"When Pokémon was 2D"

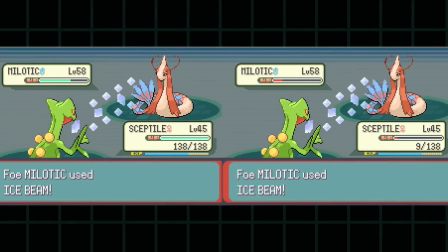[8:07]
Where the previous animations were mostly baked in, where every frame was explicitly drawn or put on a predetermined path,
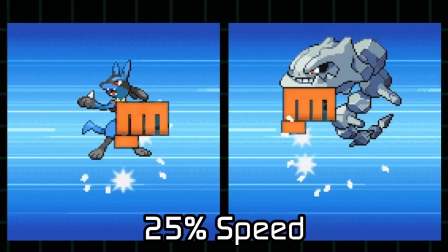[8:13]
particle systems can make these effects not only different every time, but more importantly, easier to make.
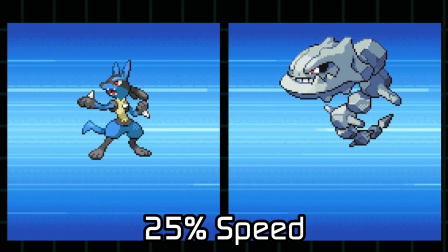[8:19]
You let the hardware simulate when and where a particle could appear and possibly how
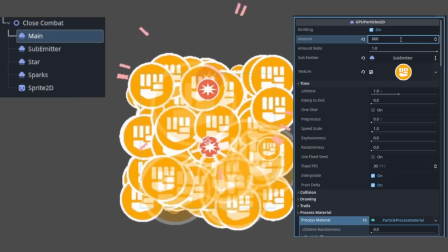[8:24]
they would move using certain functions instead of painstakingly drawing every frame.
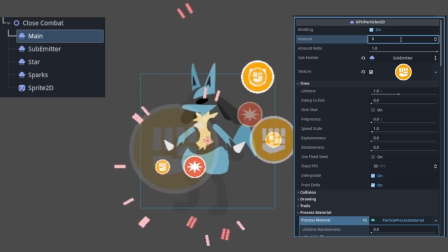[8:29]
And heck, this might even look better, at a fraction of the labor.
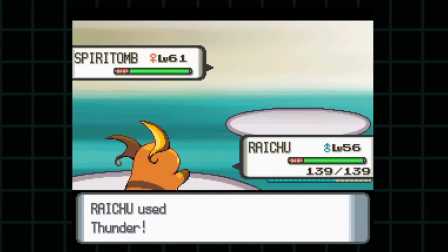[8:33]
Honestly, other than the new art style they had for each of the sprites, I don't think there's any more major changes in Gen 4 battles.
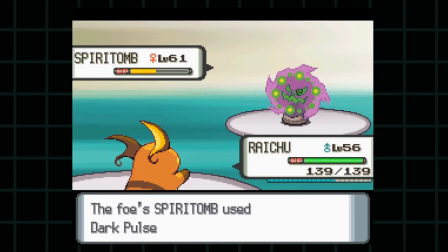[8:39]
Graphically and technically, it felt like a very solid identity,
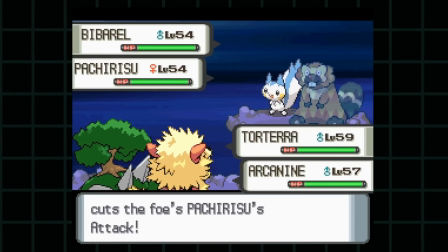[8:43]
with colored sprites and backgrounds and effects that can be pulled from a variety of techniques. With the upcoming generation, I would say that there is one major element that greatly elevates the graphics,
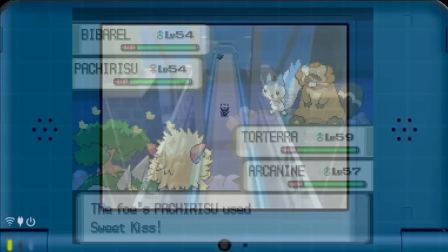[8:55]
but that generation also introduced a mildly controversial addition as well.
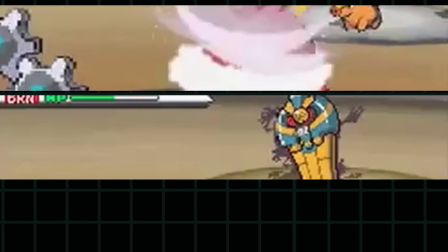[8:59]
So let's talk about the good, the controversial, and the pretty. Pretty ominous, that is.
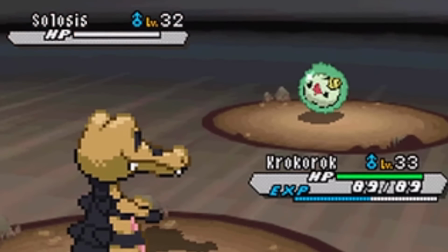[9:07]
See, that last one was referring to how we started to see 3D shapes in battle animations.
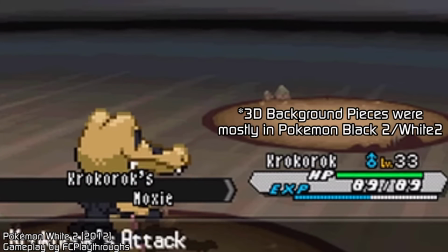[9:12]
That's right. Even in the Nintendo DS, not even 3DS, some games were able to run in 3D.
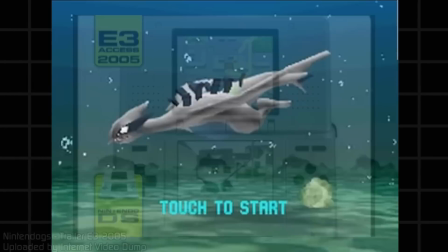[9:19]
Heck, the previous Pokemon generation also had 3D backgrounds, but the battles were still 2D back then.
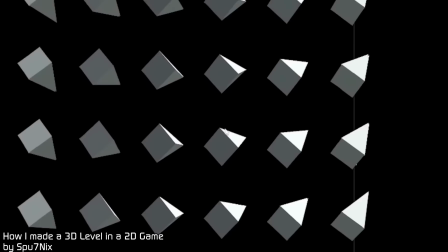[9:24]
There's many ways to simulate 3D shapes with 2D ones through transformations in respect to the camera, but in Gen 5 there seems to be a genuine 3D space here.
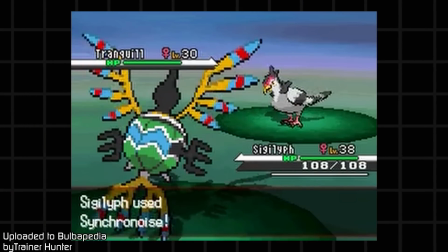[9:33]
I say this because of not only the background, but some moves seem to use this other dimension.
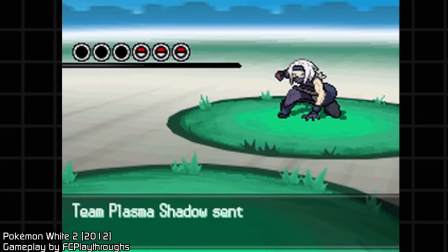[9:38]
Also with this 3D space, we can see the use of a very important element to animation as a whole: staging.
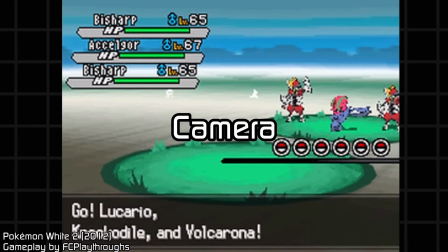[9:45]
Or I guess the more relevant word here is the camera. The camera now pans in and out of the shot, emphasizing who is affected.
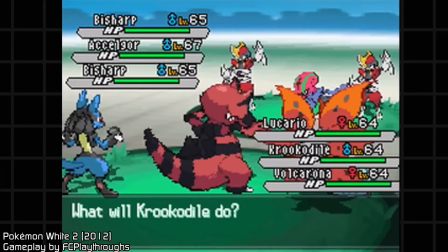[9:53]
It even ducks in a little when you send in your Pokemon, and moves side to side depending on which Pokemon you're targeting in double battles.
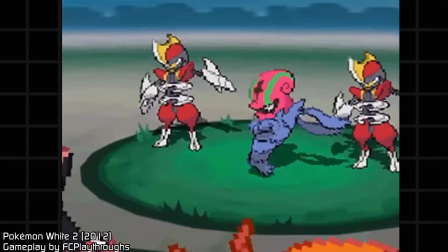[9:59]
When you have control of your camera, you can make shots feel very dynamic, even with the little material you've got.
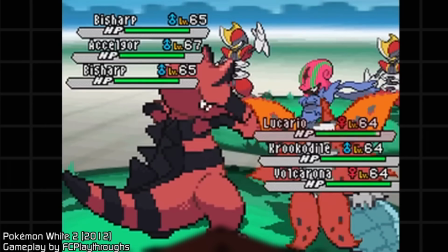[10:05]
As important as a dynamic camera is often forgotten by most viewers because they are immersed into perspective, which is fine.
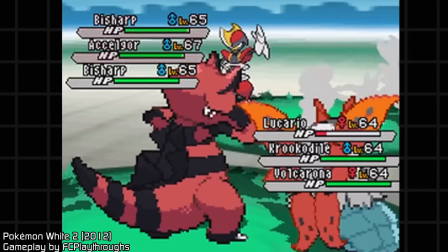[10:12]
I mean, how long has it been since you noticed that nose between your eyes? Still, it's certainly something people would notice when it's gone.
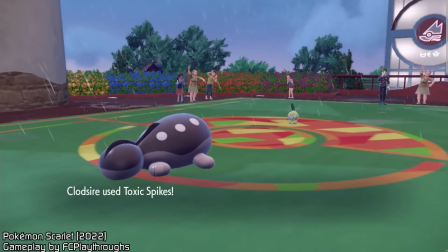[10:20]
The camera, not the nose. But lastly, here's a controversial change, where Pokemon sprites now have puppet animations.
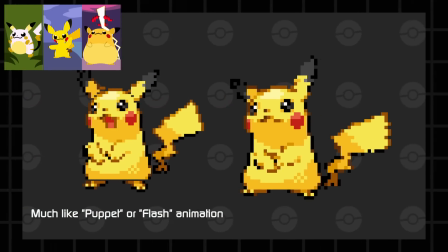[10:27]
I first wanted to gloss over this as I went over it in a previous video, but see,
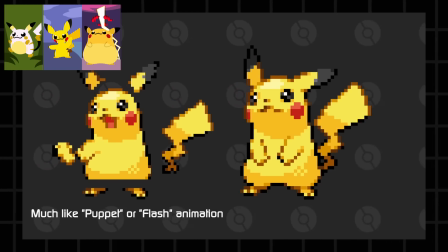[10:32]
I was about to say that people were generally happy with the Pokemon graphics so far, where most view the additions in these 2D games as improvements.
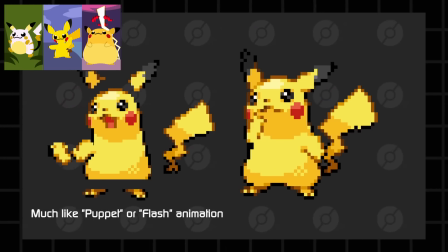[10:40]
But the one element I did see people criticize were these puppets.
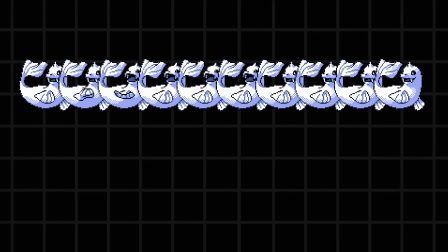[10:45]
2D animation is about showing a bunch of different frames, right? And drawing each of those frames not only is a lot of work, but it's also a lot of files to fit on the console.
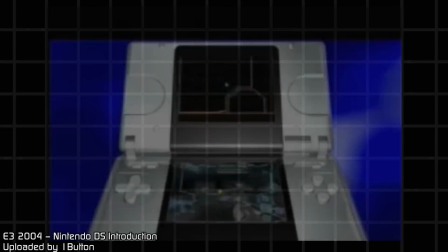[10:53]
And even though the DS is much more powerful than the Game Boys of before,
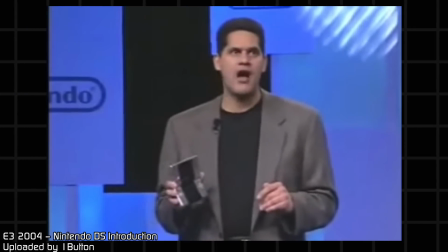[10:57]
why use that extra space on animating the same old Pokemon instead of making new content?
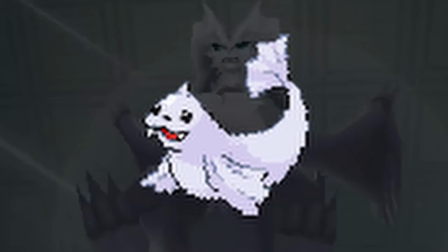[11:03]
So these puppets were a clever way to make new poses and in-between
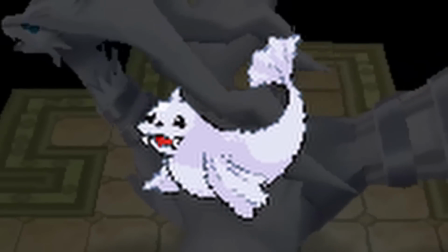[11:08]
frames as sprites were cut up into pieces and transformed to go from one pose to another.
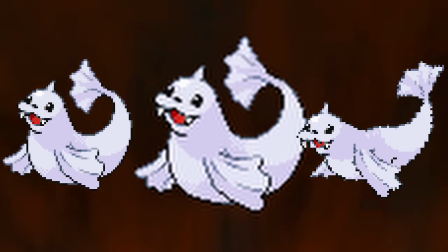[11:13]
This calculated transition is often referred to as tweening in digital animation. This allowed for a constant idle animation to keep something on the screen moving,
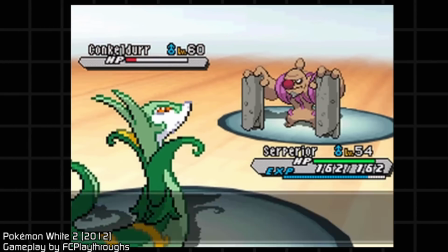[11:22]
even more so than before, and possibly changing pace according to the actions made in battle.
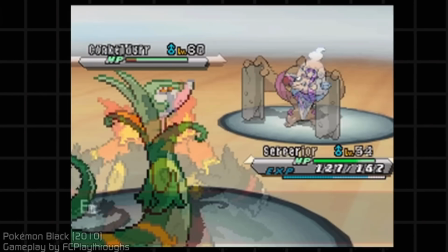[11:27]
On top of this, there were more sprites as well to help smoothen the different poses, but some people found this style off-putting.
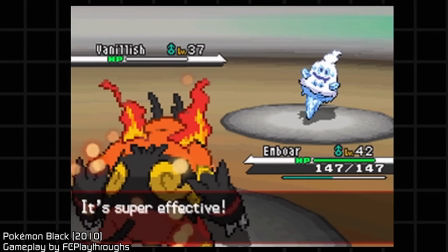[11:33]
At the end of the day, everyone has their own tastes and preferences. I personally can see how this is a major departure from the limited transformations of before,
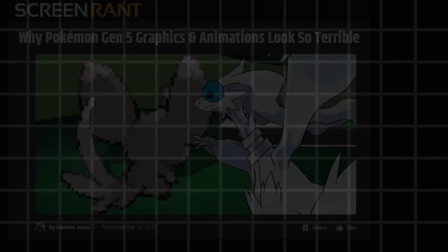[11:42]
and personally there was always something uncanny about animations that overly relied on tweening,
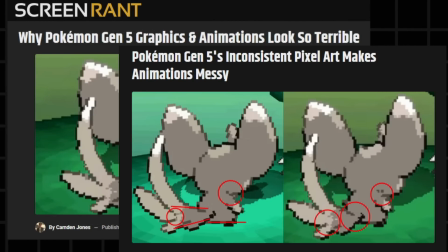[11:48]
where it's mostly remedied by having more unique frames or had more detailed parts to tween.
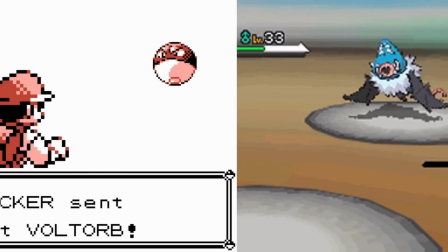[11:53]
Still, apart from the tweening preferences, I believe that up to this point, most people did view the Pokemon graphics as improvements.
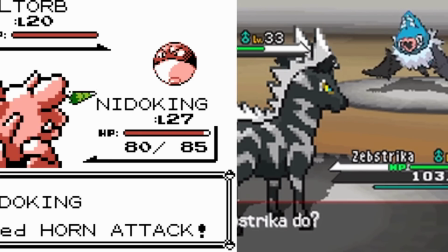[12:01]
Sure, most people were young and there were fewer discussions online than today, but even in hindsight,
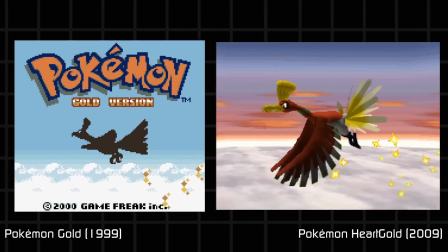[12:07]
because Pokemon would repeatedly do their older games with updated graphics on the new console, following nearly the same story.